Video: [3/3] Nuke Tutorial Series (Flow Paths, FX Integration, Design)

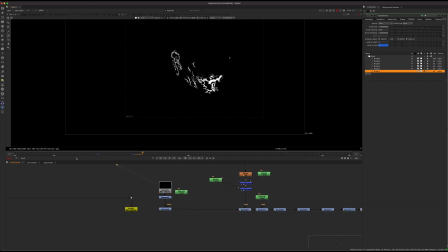2956s
So if we go to the end result of what that looks like, so the end it's more of just a feather, but up here you can see it's a little bit more specific in terms of like the way it's spreading. So you see it's kind of they're moving at different speeds in different directions,
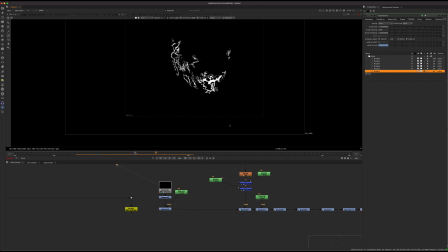2973s
rather than just being a simple roto for the whole thing. You want some to move sideways, you want some to move up, and that will give you that variation. And then that's the effect we have.
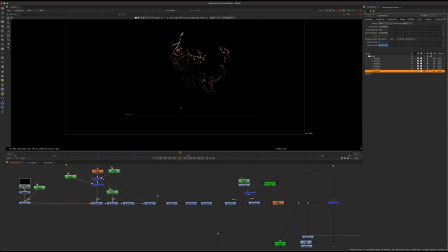2990s
So after that, you can do some color corrections to make it more interesting. So what I did was kind of grade the edge on the very edge brighter. So you see it looks to get darker over time. And that will really become apparent when we add glow.
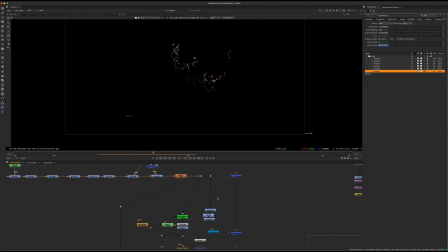3008s
So if you do that and then you add the normal glow, we're going to get an exaggerated effect in the highlights and much less in the dark areas. So it's going to look like it's really, really getting hot as it comes up. Also what I did, so that's just plus over glow.
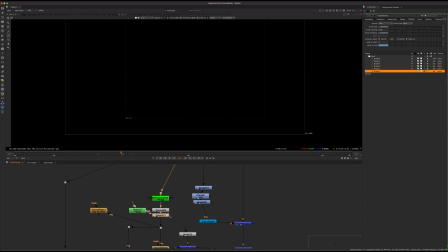3026s
The other thing I did was like luminance key on the highlights and a little bit of volume rays coming out of some of the very bright areas. And that will just give us some nice little like pings of highlights that pop out
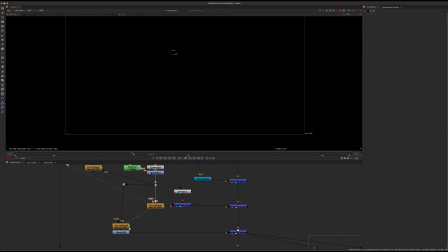3040s
on certain frames for like really, really bright areas. And that just gives us some extra like little type of elements that give us some interest. Something like this. And I masked that through some noise as well. So you see I kind of broke it up to make it look more like mist.
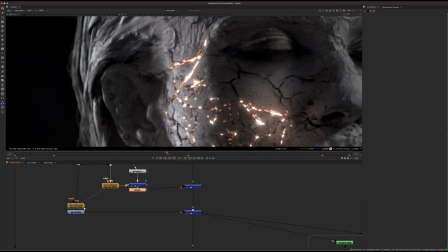3059s
This is very subtle. You see I did not make this super bright. I didn't go here and I didn't make these like really crazy bright.
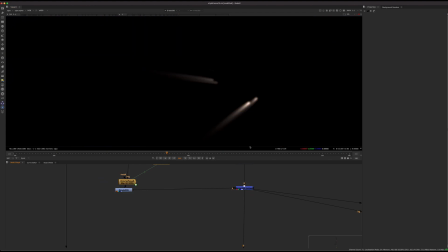3066s
You could, but it's just not what I was going for. I made some brighter, so there's some here that are a little bit brighter, but you see they're still subtle.
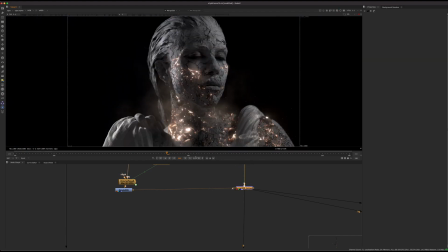3074s
And that just gives it that extra level of detail without being in your face over the top about everything. So let's continue on. Let's check it out here at the top.
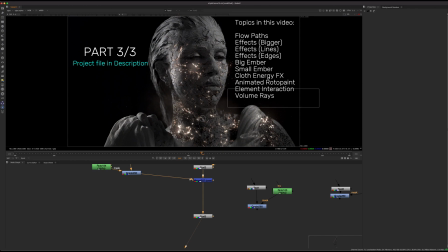3092s
So element interaction, volume rays, we'll cover that. So one of the things we want to do with element interaction is to make these cracks interact with the face, so like bounce lighting. So if I disable that, you can see there's actually a huge difference in the way that this doesn't look realistic if you don't have any kind of bounce lighting.
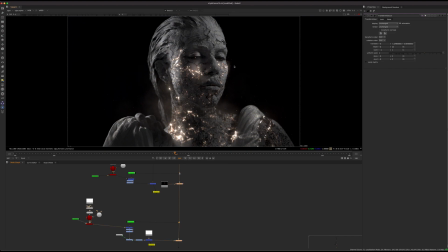3111s
So bounce lighting and light interaction really, really helps whenever you're integrating stuff, and you always want to be thinking about it. And yeah, so it's very simple.
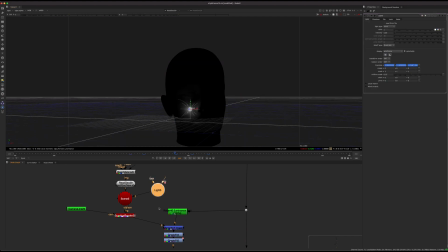3122s
What we did, we have the head model, so we can basically just chuck on, point lights and just kind of animate them along with the cracks.
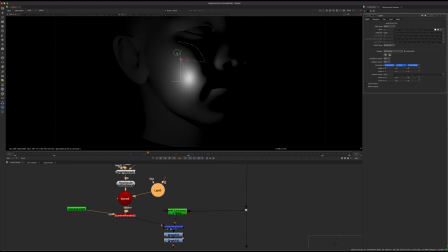3131s
So I just took the light position, and you can kind of look at it in 2D and just, sort of move it around and animate it in the same speed as your cracks. And so it kind of goes up, and they're not ray traced lighting. Nuke should get a ray tracer.
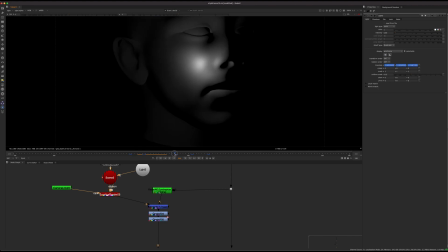3146s
I don't know why it hasn't happened yet in terms of like getting better like shadows and stuff like that. Like these aren't true shadows, and we could try to do a spotlight and try to do some depth map shadows, but it's more just a pain. Really what they need to do is add ray tracing and global illumination. I think that's what I think.
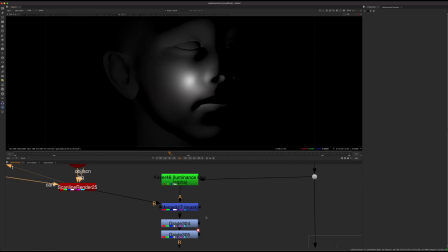3166s
But yeah, but basically the way we did it is just kind of take that and mask it through some basically
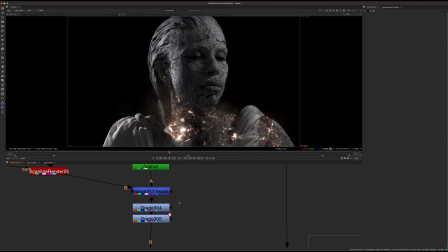3173s
the plate with the Luma key, just to get some slight variation in the way that it looks.
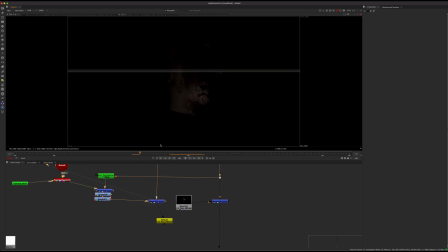3179s
And when you look at that, you start to get something that's kind of interesting in the way that the highlights are catching. And if we plus that over, we're going to get a convincing light interaction. And even though we're not doing completely ray trace physical shadows, not that necessary,
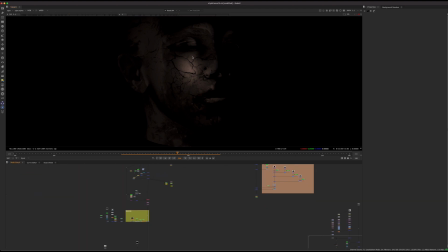3196s
because the light is not bright enough to be like casting like super crazy shadows, because we're just mixing that in just a little bit.
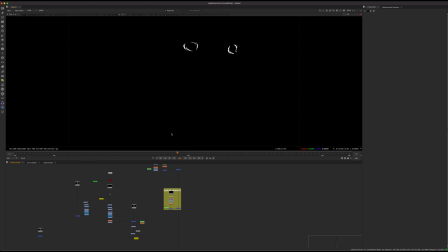3207s
Another thing about element interaction, we had the let's see where it is.
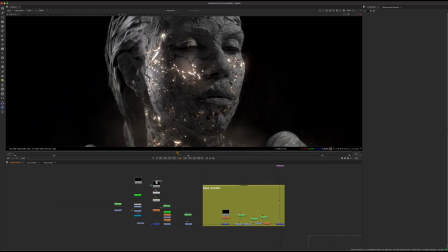3216s
Let me just find it. Yeah, we had the head smoke. So this is another effect.
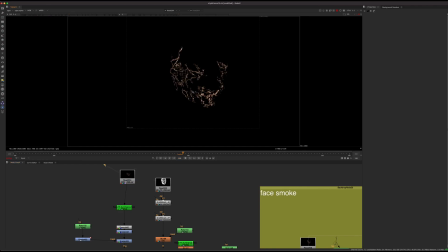3222s
But we have this layer, which I pre-comped out. So this is like all the work I did before.
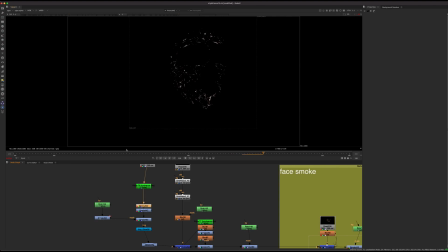3227s
I just pre-comped it out into a layer and kind of did some luminance key to get just the highlights and kind of glow those out like this. So you get this like pretty cool glowy sparkly effect. And what you can do is just multiply that against that smoke layer.
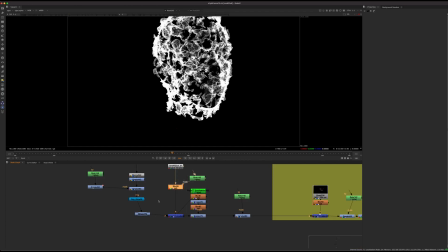3243s
And so from something that's just white and it's not that useful, if we multiply it through our effect,
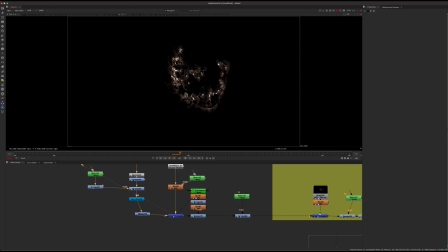3250s
we get something that's really cool in terms of the interaction of the elements together. And then I just did some like color corrections in different spots, where,
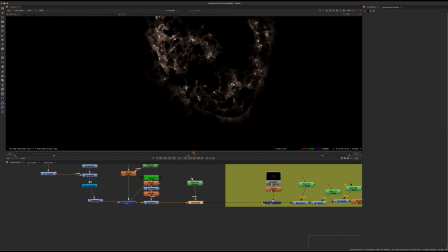3261s
for example, I was fading off the effect down here, so maybe I just need to do some manual work there.
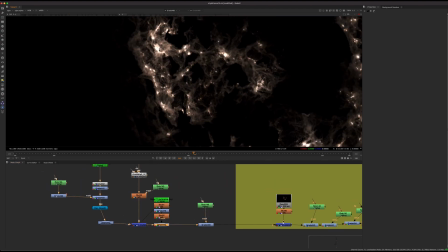3267s
Also, some of the highlights were just blowing out way too much, like I was showing you guys in the first video. So I kind of was just killing those with some Luma keys and just sort of eroding out and then darkening those areas,
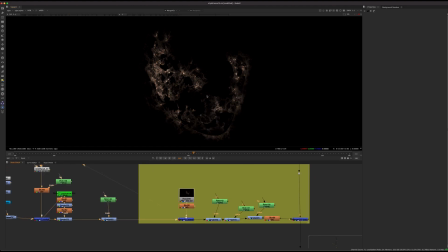3280s
because I don't want to over glow things too much. And yeah, that's basically it for the interaction of that.
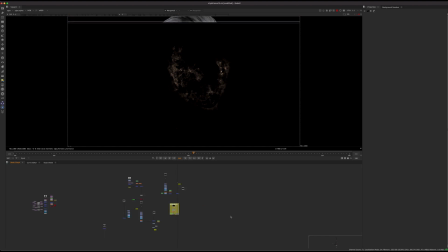3289s
So you see, by just taking the elements and making them interact together, that plays a big part. So yeah, here's the interactive smoke element. So this is literally just like a basic noise pattern.
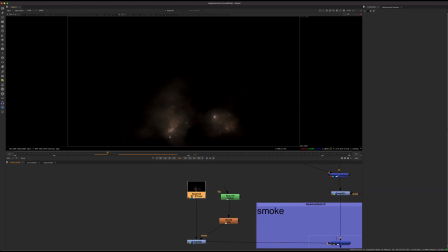3306s
I might take 1 or 2 noise patterns and just kind of put them together and just slightly animate it upwards,
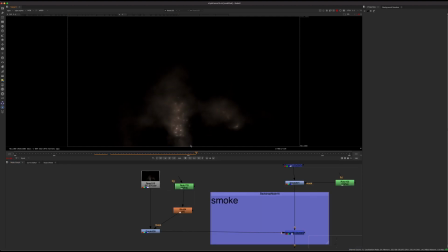3312s
and then use the whole image behind as like a, the same exact thing we just did with the other smoke, but with basically a 2D noise pattern. So
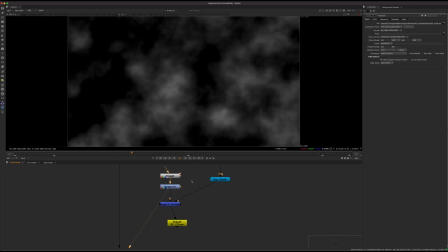3326s
yeah, so if we just jump to that, this is kind of what it is. Very, very simple. But it is effective, so we just took the whole effect here from the chest area, just did an exponential glow and then multiplied it against this. And this is pretty heavy, so this might take a while unless I switch this.
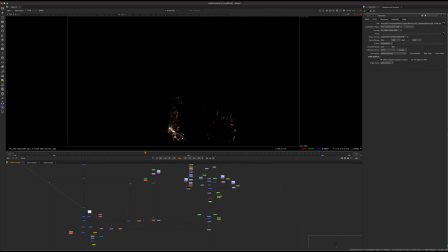3346s
Let's see. So you see I use pre-comps in all these different places to speed up my workflow. But yeah, you see we get something like that, and that's just going to help everything sit together by adding some thin layers of stuff like that.
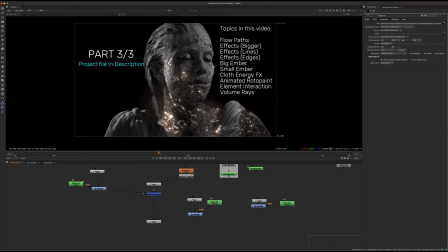3362s
And that's basically it. So I think the only part I didn't cover maybe was the tracking.
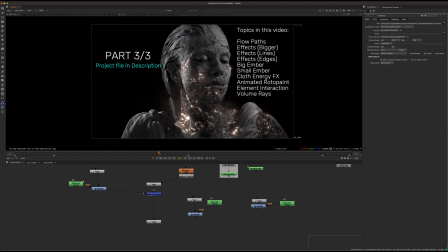3368s
I said in the last video, covering that area. I think I'll leave it out of this video for now, just because this video is already almost an hour. But if you're doing the project and you have a specific question about that, I can send you, basically an explanation on how to go about doing that.
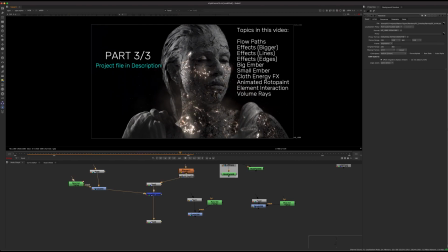3384s
So yeah, that's basically it for the series. If you guys found it useful, hit the like button, hit subscribe, and leave a comment if if you want to see more stuff like this, or if you want more short form tutorials and stuff like that.
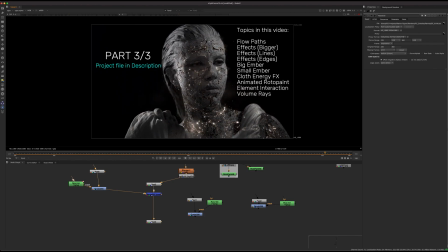3399s
My intention is to kind of, I think I've said this before, but switch between, maybe a beginner, short form tutorial or intermediate short form, and maybe some of these like project based longer stuff.
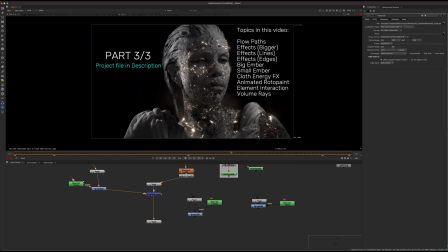3414s
And yeah, so it'll be kind of a mix between the two, because there's some more senior people and some more people starting out. So I don't want to just make videos only for advanced stuff like this. But yeah, more about the energy pack will be coming in the next few weeks, and that will be released on YouTube.
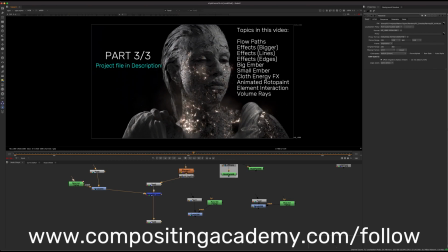3431s
You can go sign up as well on the website. So compositingacademy.com/follow.
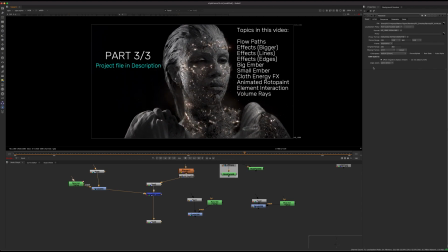3437s
If you stick your email in there, you'll get notified as soon as this is available. And that will be a pretty cool thing to show off. So yeah, hope you guys enjoyed.